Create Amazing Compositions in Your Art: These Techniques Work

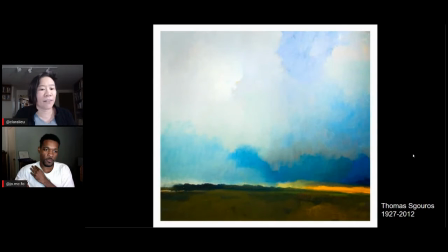1236s
So this applies to everything. It doesn't matter how big that physical space is.
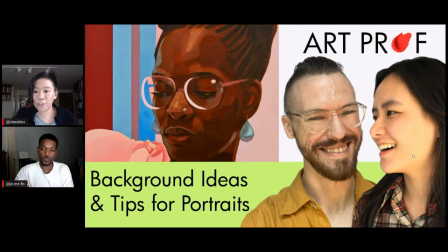1242s
It's always there, no matter what you're doing. Scott has a comment.
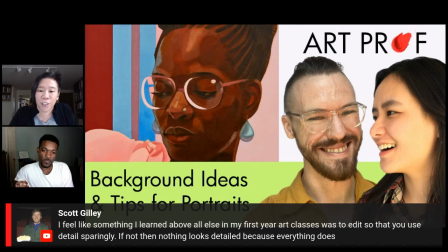1248s
I feel that something I learned above all else in my first year was to edit so that you use details sparingly. If not, then nothing looks detailed because everything does. What do you think about that, Jordan? I totally agree. It's not going to stand out if everything's the exact same.
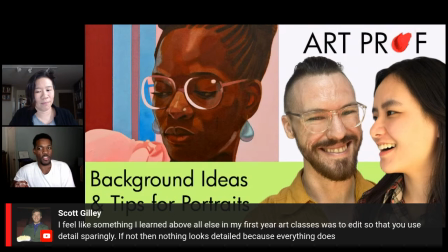1266s
If everything is super detailed, then nothing stands out anymore. It's like if you have an album, let's say a 10-song album, and 9 of those songs are very fast-paced and heavy and lots of syncopation, all that, and you have a single ballad, that single ballad is going to stand out because it's different. And that's that detail that we're talking about. So you definitely want to have variety when you're creating your work like that. Well, I also think it comes down to not making a composition that's too predictable, that everything's done the same way. And so you feel that once you've seen one section, you've seen all of it. So it's creating some type of surprise, something that your viewer maybe isn't expecting.
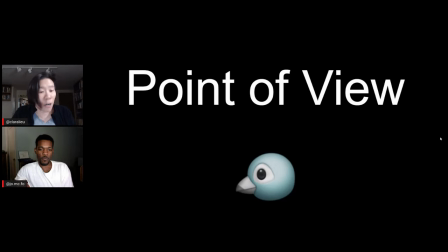1310s
Point of view, really powerful storytelling tool here.
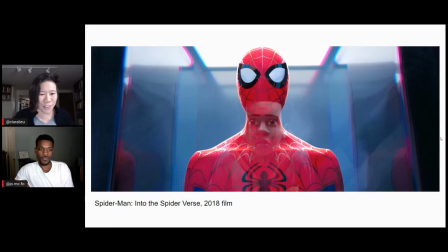1315s
So what's going on here, Jordan, in terms of point of view? Okay, so this is again from Spider-Verse, and this scene is towards the middle of the movie where they're in Peter Parker's basement, and he has all of his Spider-Man suits behind the glass window,
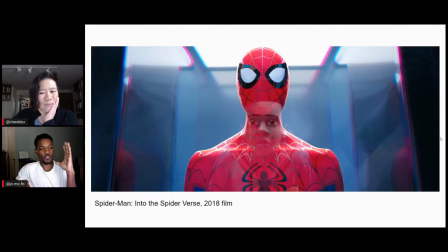1331s
and Miles is looking up at the Spider-Man suit, and what it's symbolizing is though he has these abilities, same abilities as Peter Parker, he's not ready to take on the mantle just yet. He still has some growth to do.
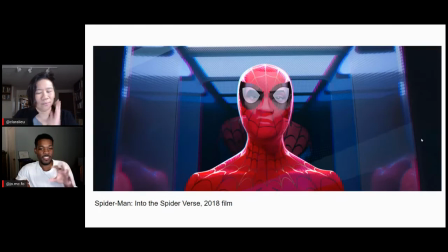1345s
But in the next image, this is later on in the movie where he's finally starting to take on that role, and they symbolize that by having his face shown directly over the mask and having it fit perfectly. And they don't have any words. They never go like, hey, your face is, lined up to his face.
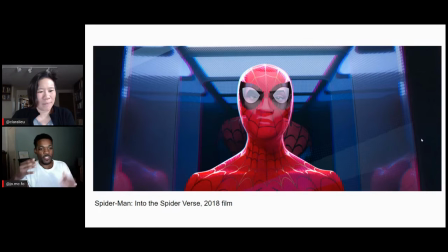1365s
Maybe it means you're ready. They don't do stuff like that. It's done very subtly, but when you catch it, it just makes it so much more brilliant. And so I love just seeing those two, I don't want to say contrast each other because they're very similar shots, but see how they play off each other.
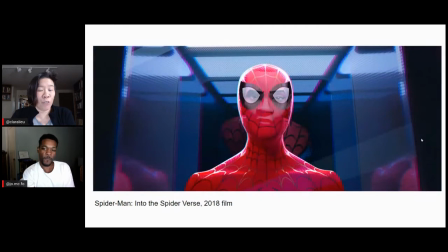1380s
Well, this goes back to our original definition of what is composition. Composition is placement, where you choose to put something.
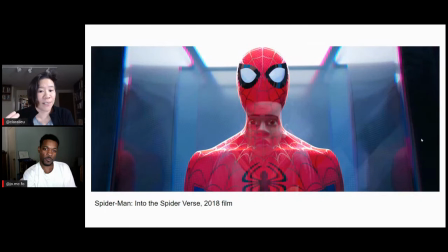1389s
Now, in this case, where they chose to put Miles's face on Spider-Man tells the story.
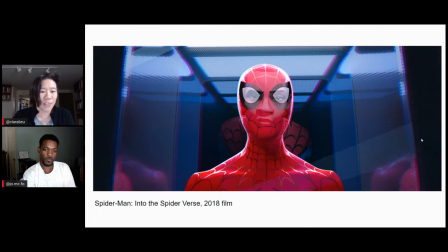1396s
And in this case, the placement is huge. It tells one story in one scene, and it tells another story in another one. And so don't ever take composition for granted, you guys. I think oftentimes composition feels like an invisible skill. Does that make any sense? I just feel like it's something people don't think about, but it's so fundamental to building an artwork. Yeah, it's hard to grasp when you're first thinking about it. And the way it worked for me is I actually started studying film, and I really started analyzing like really good shows and really good directors that are like critically acclaimed. And I made the decision, especially in live action animation shows, like you don't waste shots. Everything has to have a purpose. And so I would look and be like, why would they have me on this frame for 5 seconds? Like, what's the point of that? And I would start analyzing this stuff in my head. And that's how I started coming up with a lot of these, ideas for different shots. Well, that brings up another point, which is that I have a lot of people who say to me, well, listen, I want to get better at composition. And it's hard because there's not a clear path for how to do that. I can't just say, oh, well, Jordan, you just got to log more time drawing the model. That's very straightforward. I think it's part of what you said is just looking at other people's compositions, trying to break them down and figure out, okay, what is it about this composition that I really like?